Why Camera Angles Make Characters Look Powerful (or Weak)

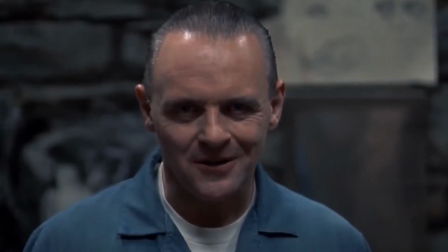(8:09)
The closeness of the frame to Clarice's perspective invites us to
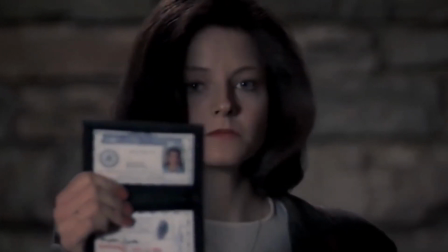(8:14)
share her emotional experience while still feeling the looming presence of Lecter,
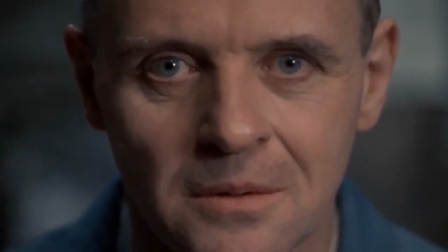(8:20)
even though he's behind the glass and cannot physically reach her. What about the eye level shot? Sorry, I was a bit out of focus, but let's talk about the eye level shot.
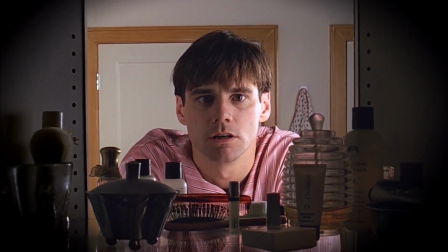(8:29)
The eye level shot is one of the most common camera angles in film, mirroring the everyday perspective of human sight. It establishes a neutral angle that neither glorifies or diminishes its subject,
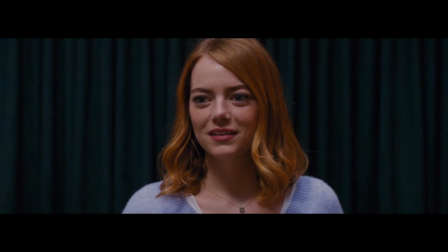(8:42)
creating a sense of equality between the character and the audience.
Just tell us a story.
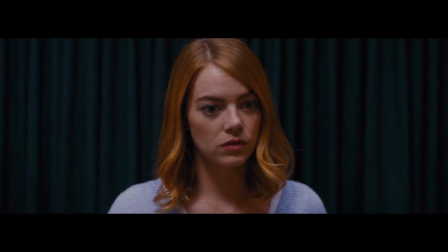(8:48) About. You can just tell us anything. Anything. Yeah, just tell us the story. You're a storyteller.
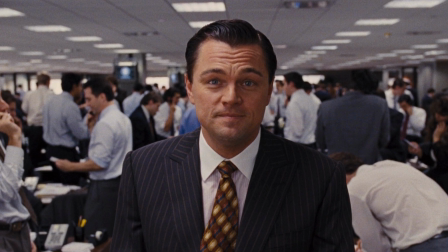(8:58)
It can be powerfully used to invite the audience into the character's experience, allowing for an emotional connection. Here are a few examples of some well-utilized eye-level shots. In Robert Zemeckis', I don't want to butcher his last name, but in Robert Zemeckis' Forrest Gump,
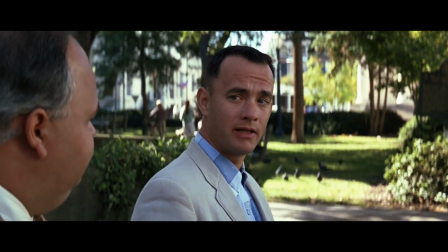(9:17)
eye-level shots are frequently used to connect the audience directly with Forrest Gump.
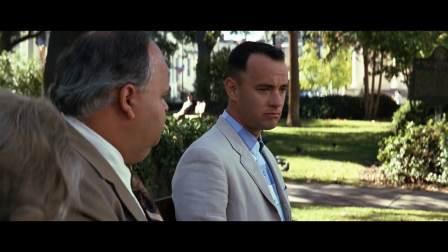(9:22)
Throughout the film, especially during the iconic bench scenes,
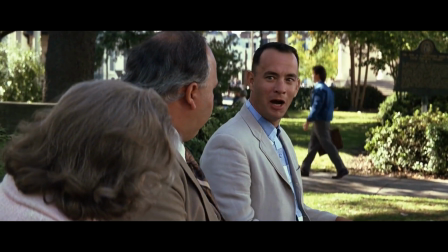(9:26)
the camera is positioned eye level as Forrest recounts his life story to various passersby. This angle encourages viewers to meet Forrest as an equal, to sit down with him and engage with his narrative intimately.
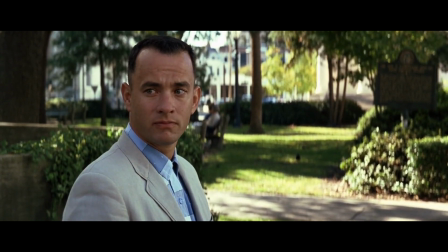(9:41)
The relatability of this angle helps evoke empathy and warmth for the character, making his extraordinary tales feel personable and accessible.
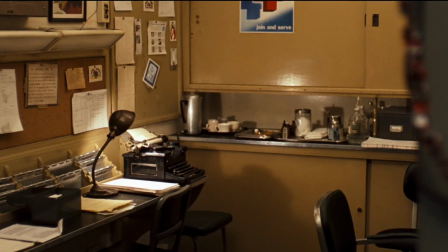(9:50)
In Francis Coppola's The Godfather, eye-level shots are strategically used during the iconic scene where Michael
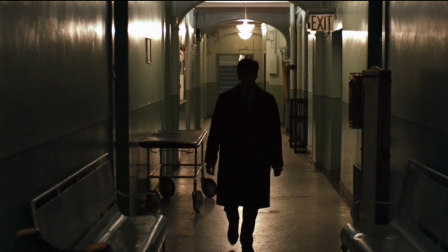(9:59)
Corleone takes the pivotal step towards becoming the new Godfather.
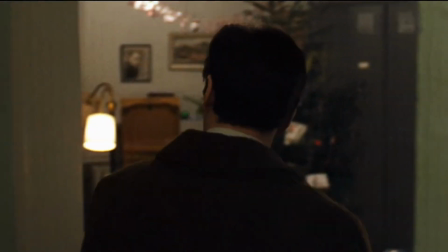(10:04)
When Michael is at the hospital protecting his father, the camera meets him directly at eye level.
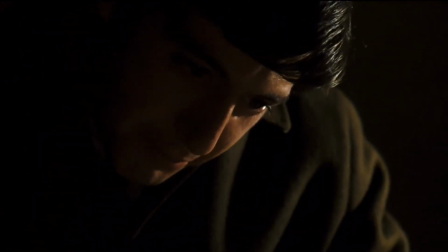(10:10)
This directness fosters an intimate understanding of Michael's resolve and the weight of the moment.
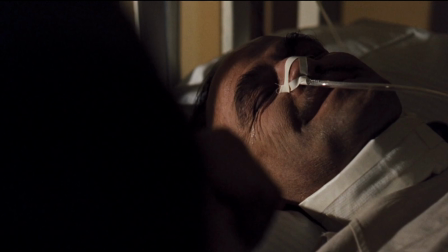(10:17)
It positions the viewers to be in a room to feel the tension and to grasp the gravity
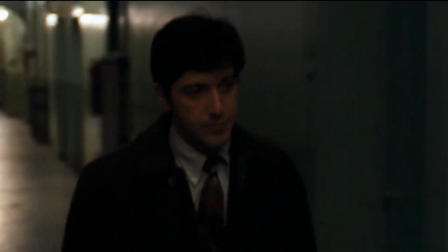(10:22)
of Michael's decision without the influence of cinematic manipulation. The emotion evoked here is one of solemn understanding and the impending sense of a significant transformation. Another amazing film that uses eye-level shots in unique ways is Jordan Peele's Get Out.
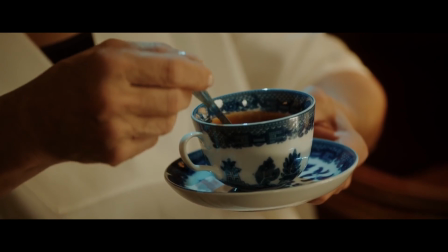(10:41)
They use it to create suspense and realism. Particularly notable is when the protagonist Chris is hypnotized by Missy.
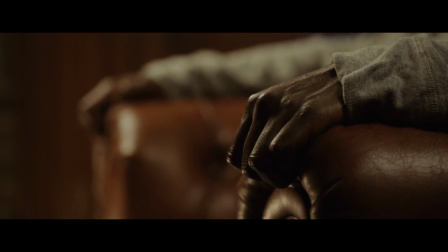(10:49)
The camera maintains an eye-level perspective,
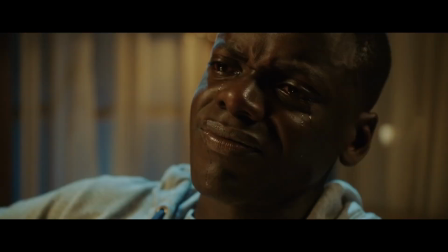(10:52)
intensifying the realism of the scene, allowing the audience to engage with Chris's helplessness and anxiety directly.
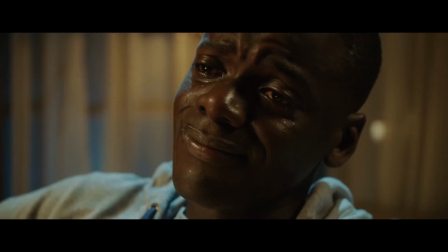(11:00)
The shot feels uncomfortable and personal, as if the audience is undergoing the same spine-chilling experience.
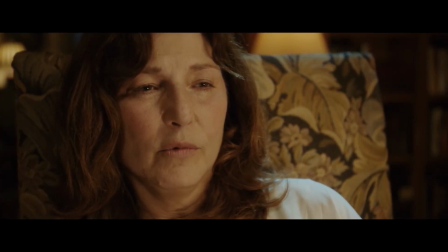(11:07)
The emotions evoked here are those of fear and vulnerability, as viewers are drawn into the horror of Chris's situation without the detachment that might come from a more stylized camera angle. And there we have it. Our dive into camera angles ends right where it started, with a simple truth. Every camera angle tells a story. And we just covered some angles, there are many more.
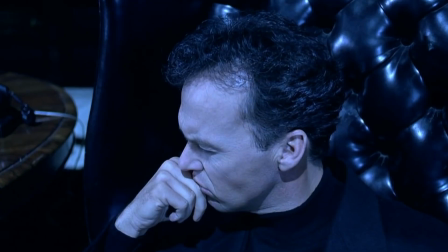(11:32)
But remember, it's not just about what you see, but how you see it. Think about that low angle shot that made the underdog seem like a giant,
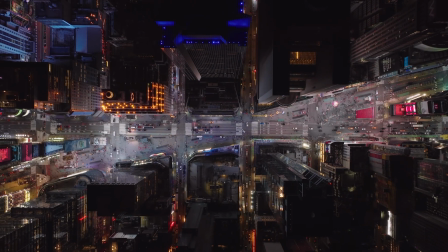(11:41)
or the bird's eye view that turned a bustling city into a dance of ants.
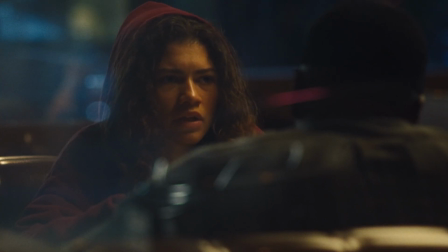(11:46)
These aren't just random choices, they're deliberate strokes of storytelling genius.
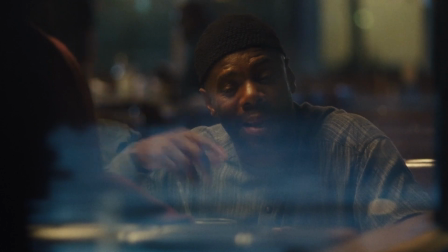(11:52)
When you're watching your next movie, I challenge you to do something. Notice the camera work.
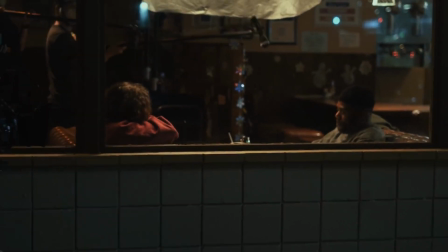(11:58)
See if you can catch the director's sleight of hand turning a lens into language, because in the end,
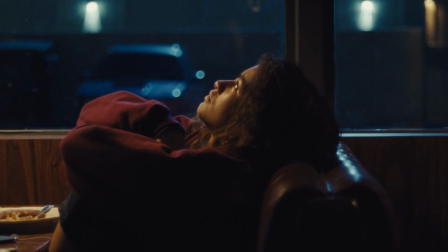(12:05)
filmmaking is just about showing us the world through a new set of eyes, and sometimes literally. So as we wrap up today's video, I want you to remember this.